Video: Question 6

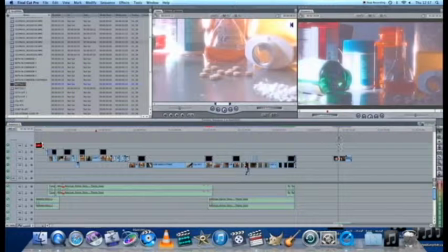4:03 We did this by copy and pasting the text layer from all
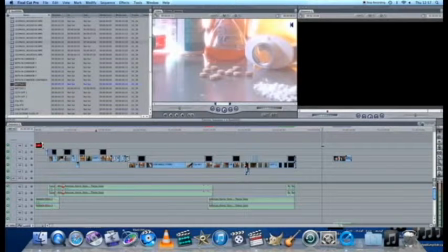4:09 the clips to make sure they were identical and there was continuity editing in our clip.
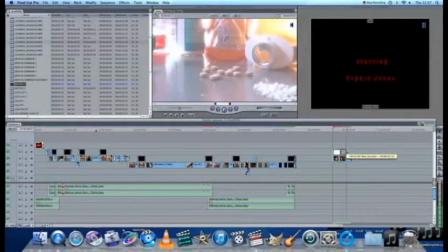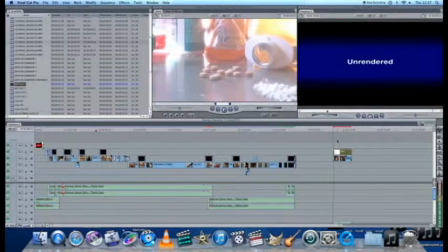4:23 We then made the text file as long
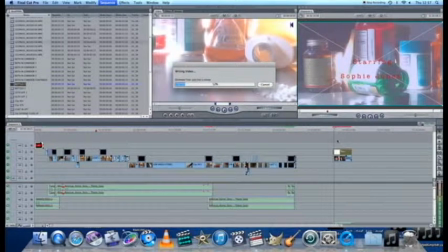4:27 as the clip of the bottles to make sure neither faded out before each other.
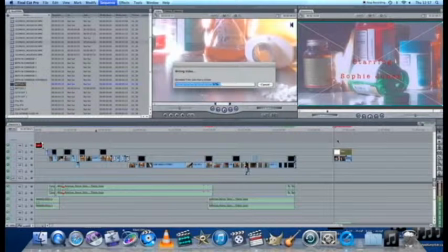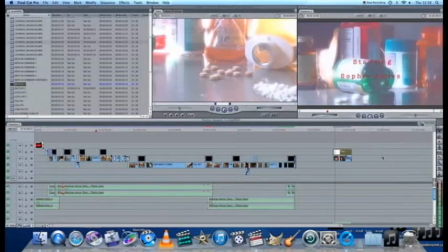5:01 As you can see now, the text on this clip is the same as on the others.
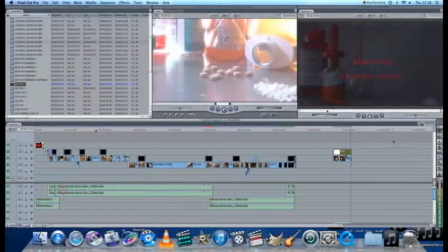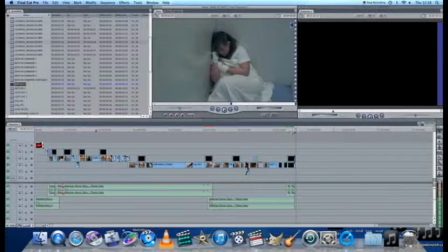5:14 We also used a time reversing technique on the clip in the lift.
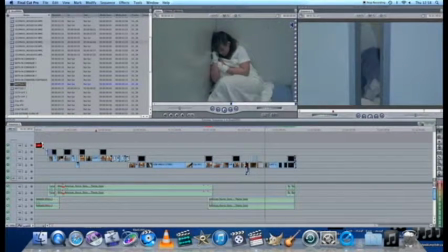5:23 As you can see, the clip is reversed. We did this by pressing Command J and reversing the speed of the time. As you can see, if you unclick it, the clip will be not reversed.
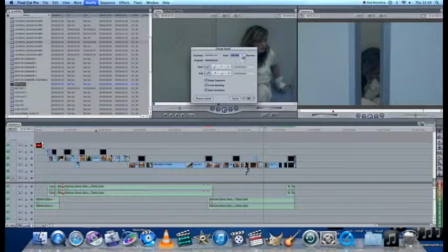5:45 And if you click Command J again and click reverse, the clip will be once again reversed.
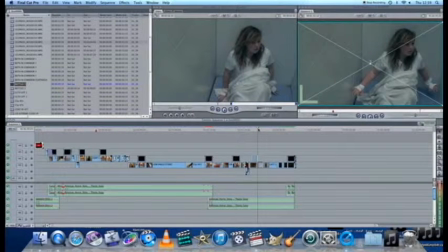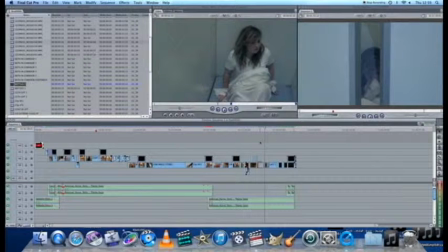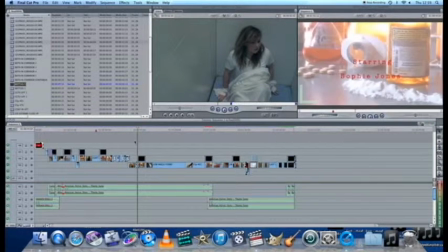6:01 We also use different effects to create the CCTV effect in the corridor scene in our film.
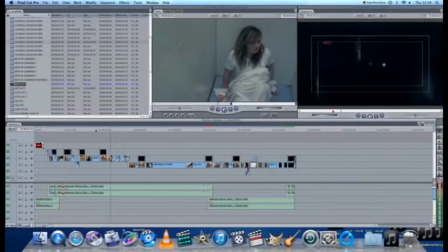6:09 We use this by applying different effects to the clips.
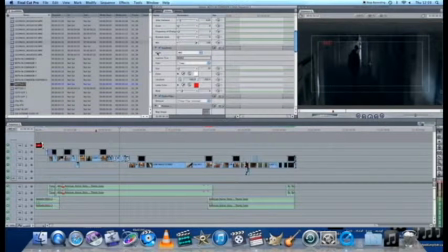6:19 For example, we use effects such as bad TV and viewfinder to create the effect that the character is being watched by a CCTV camera. We played around with the different levels and made sure it was appropriate for our clip.
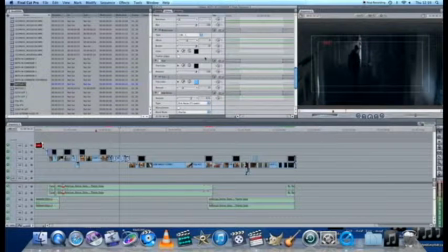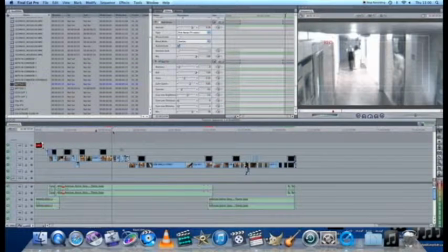6:52 We also applied crossfades across the different clips to make it look like the film
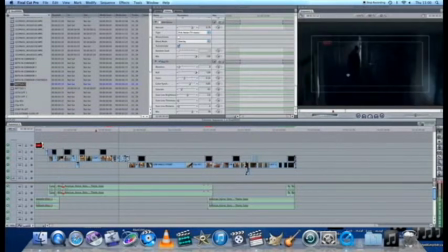6:57 was breaking up and like the paranormal entity was making the camera do this.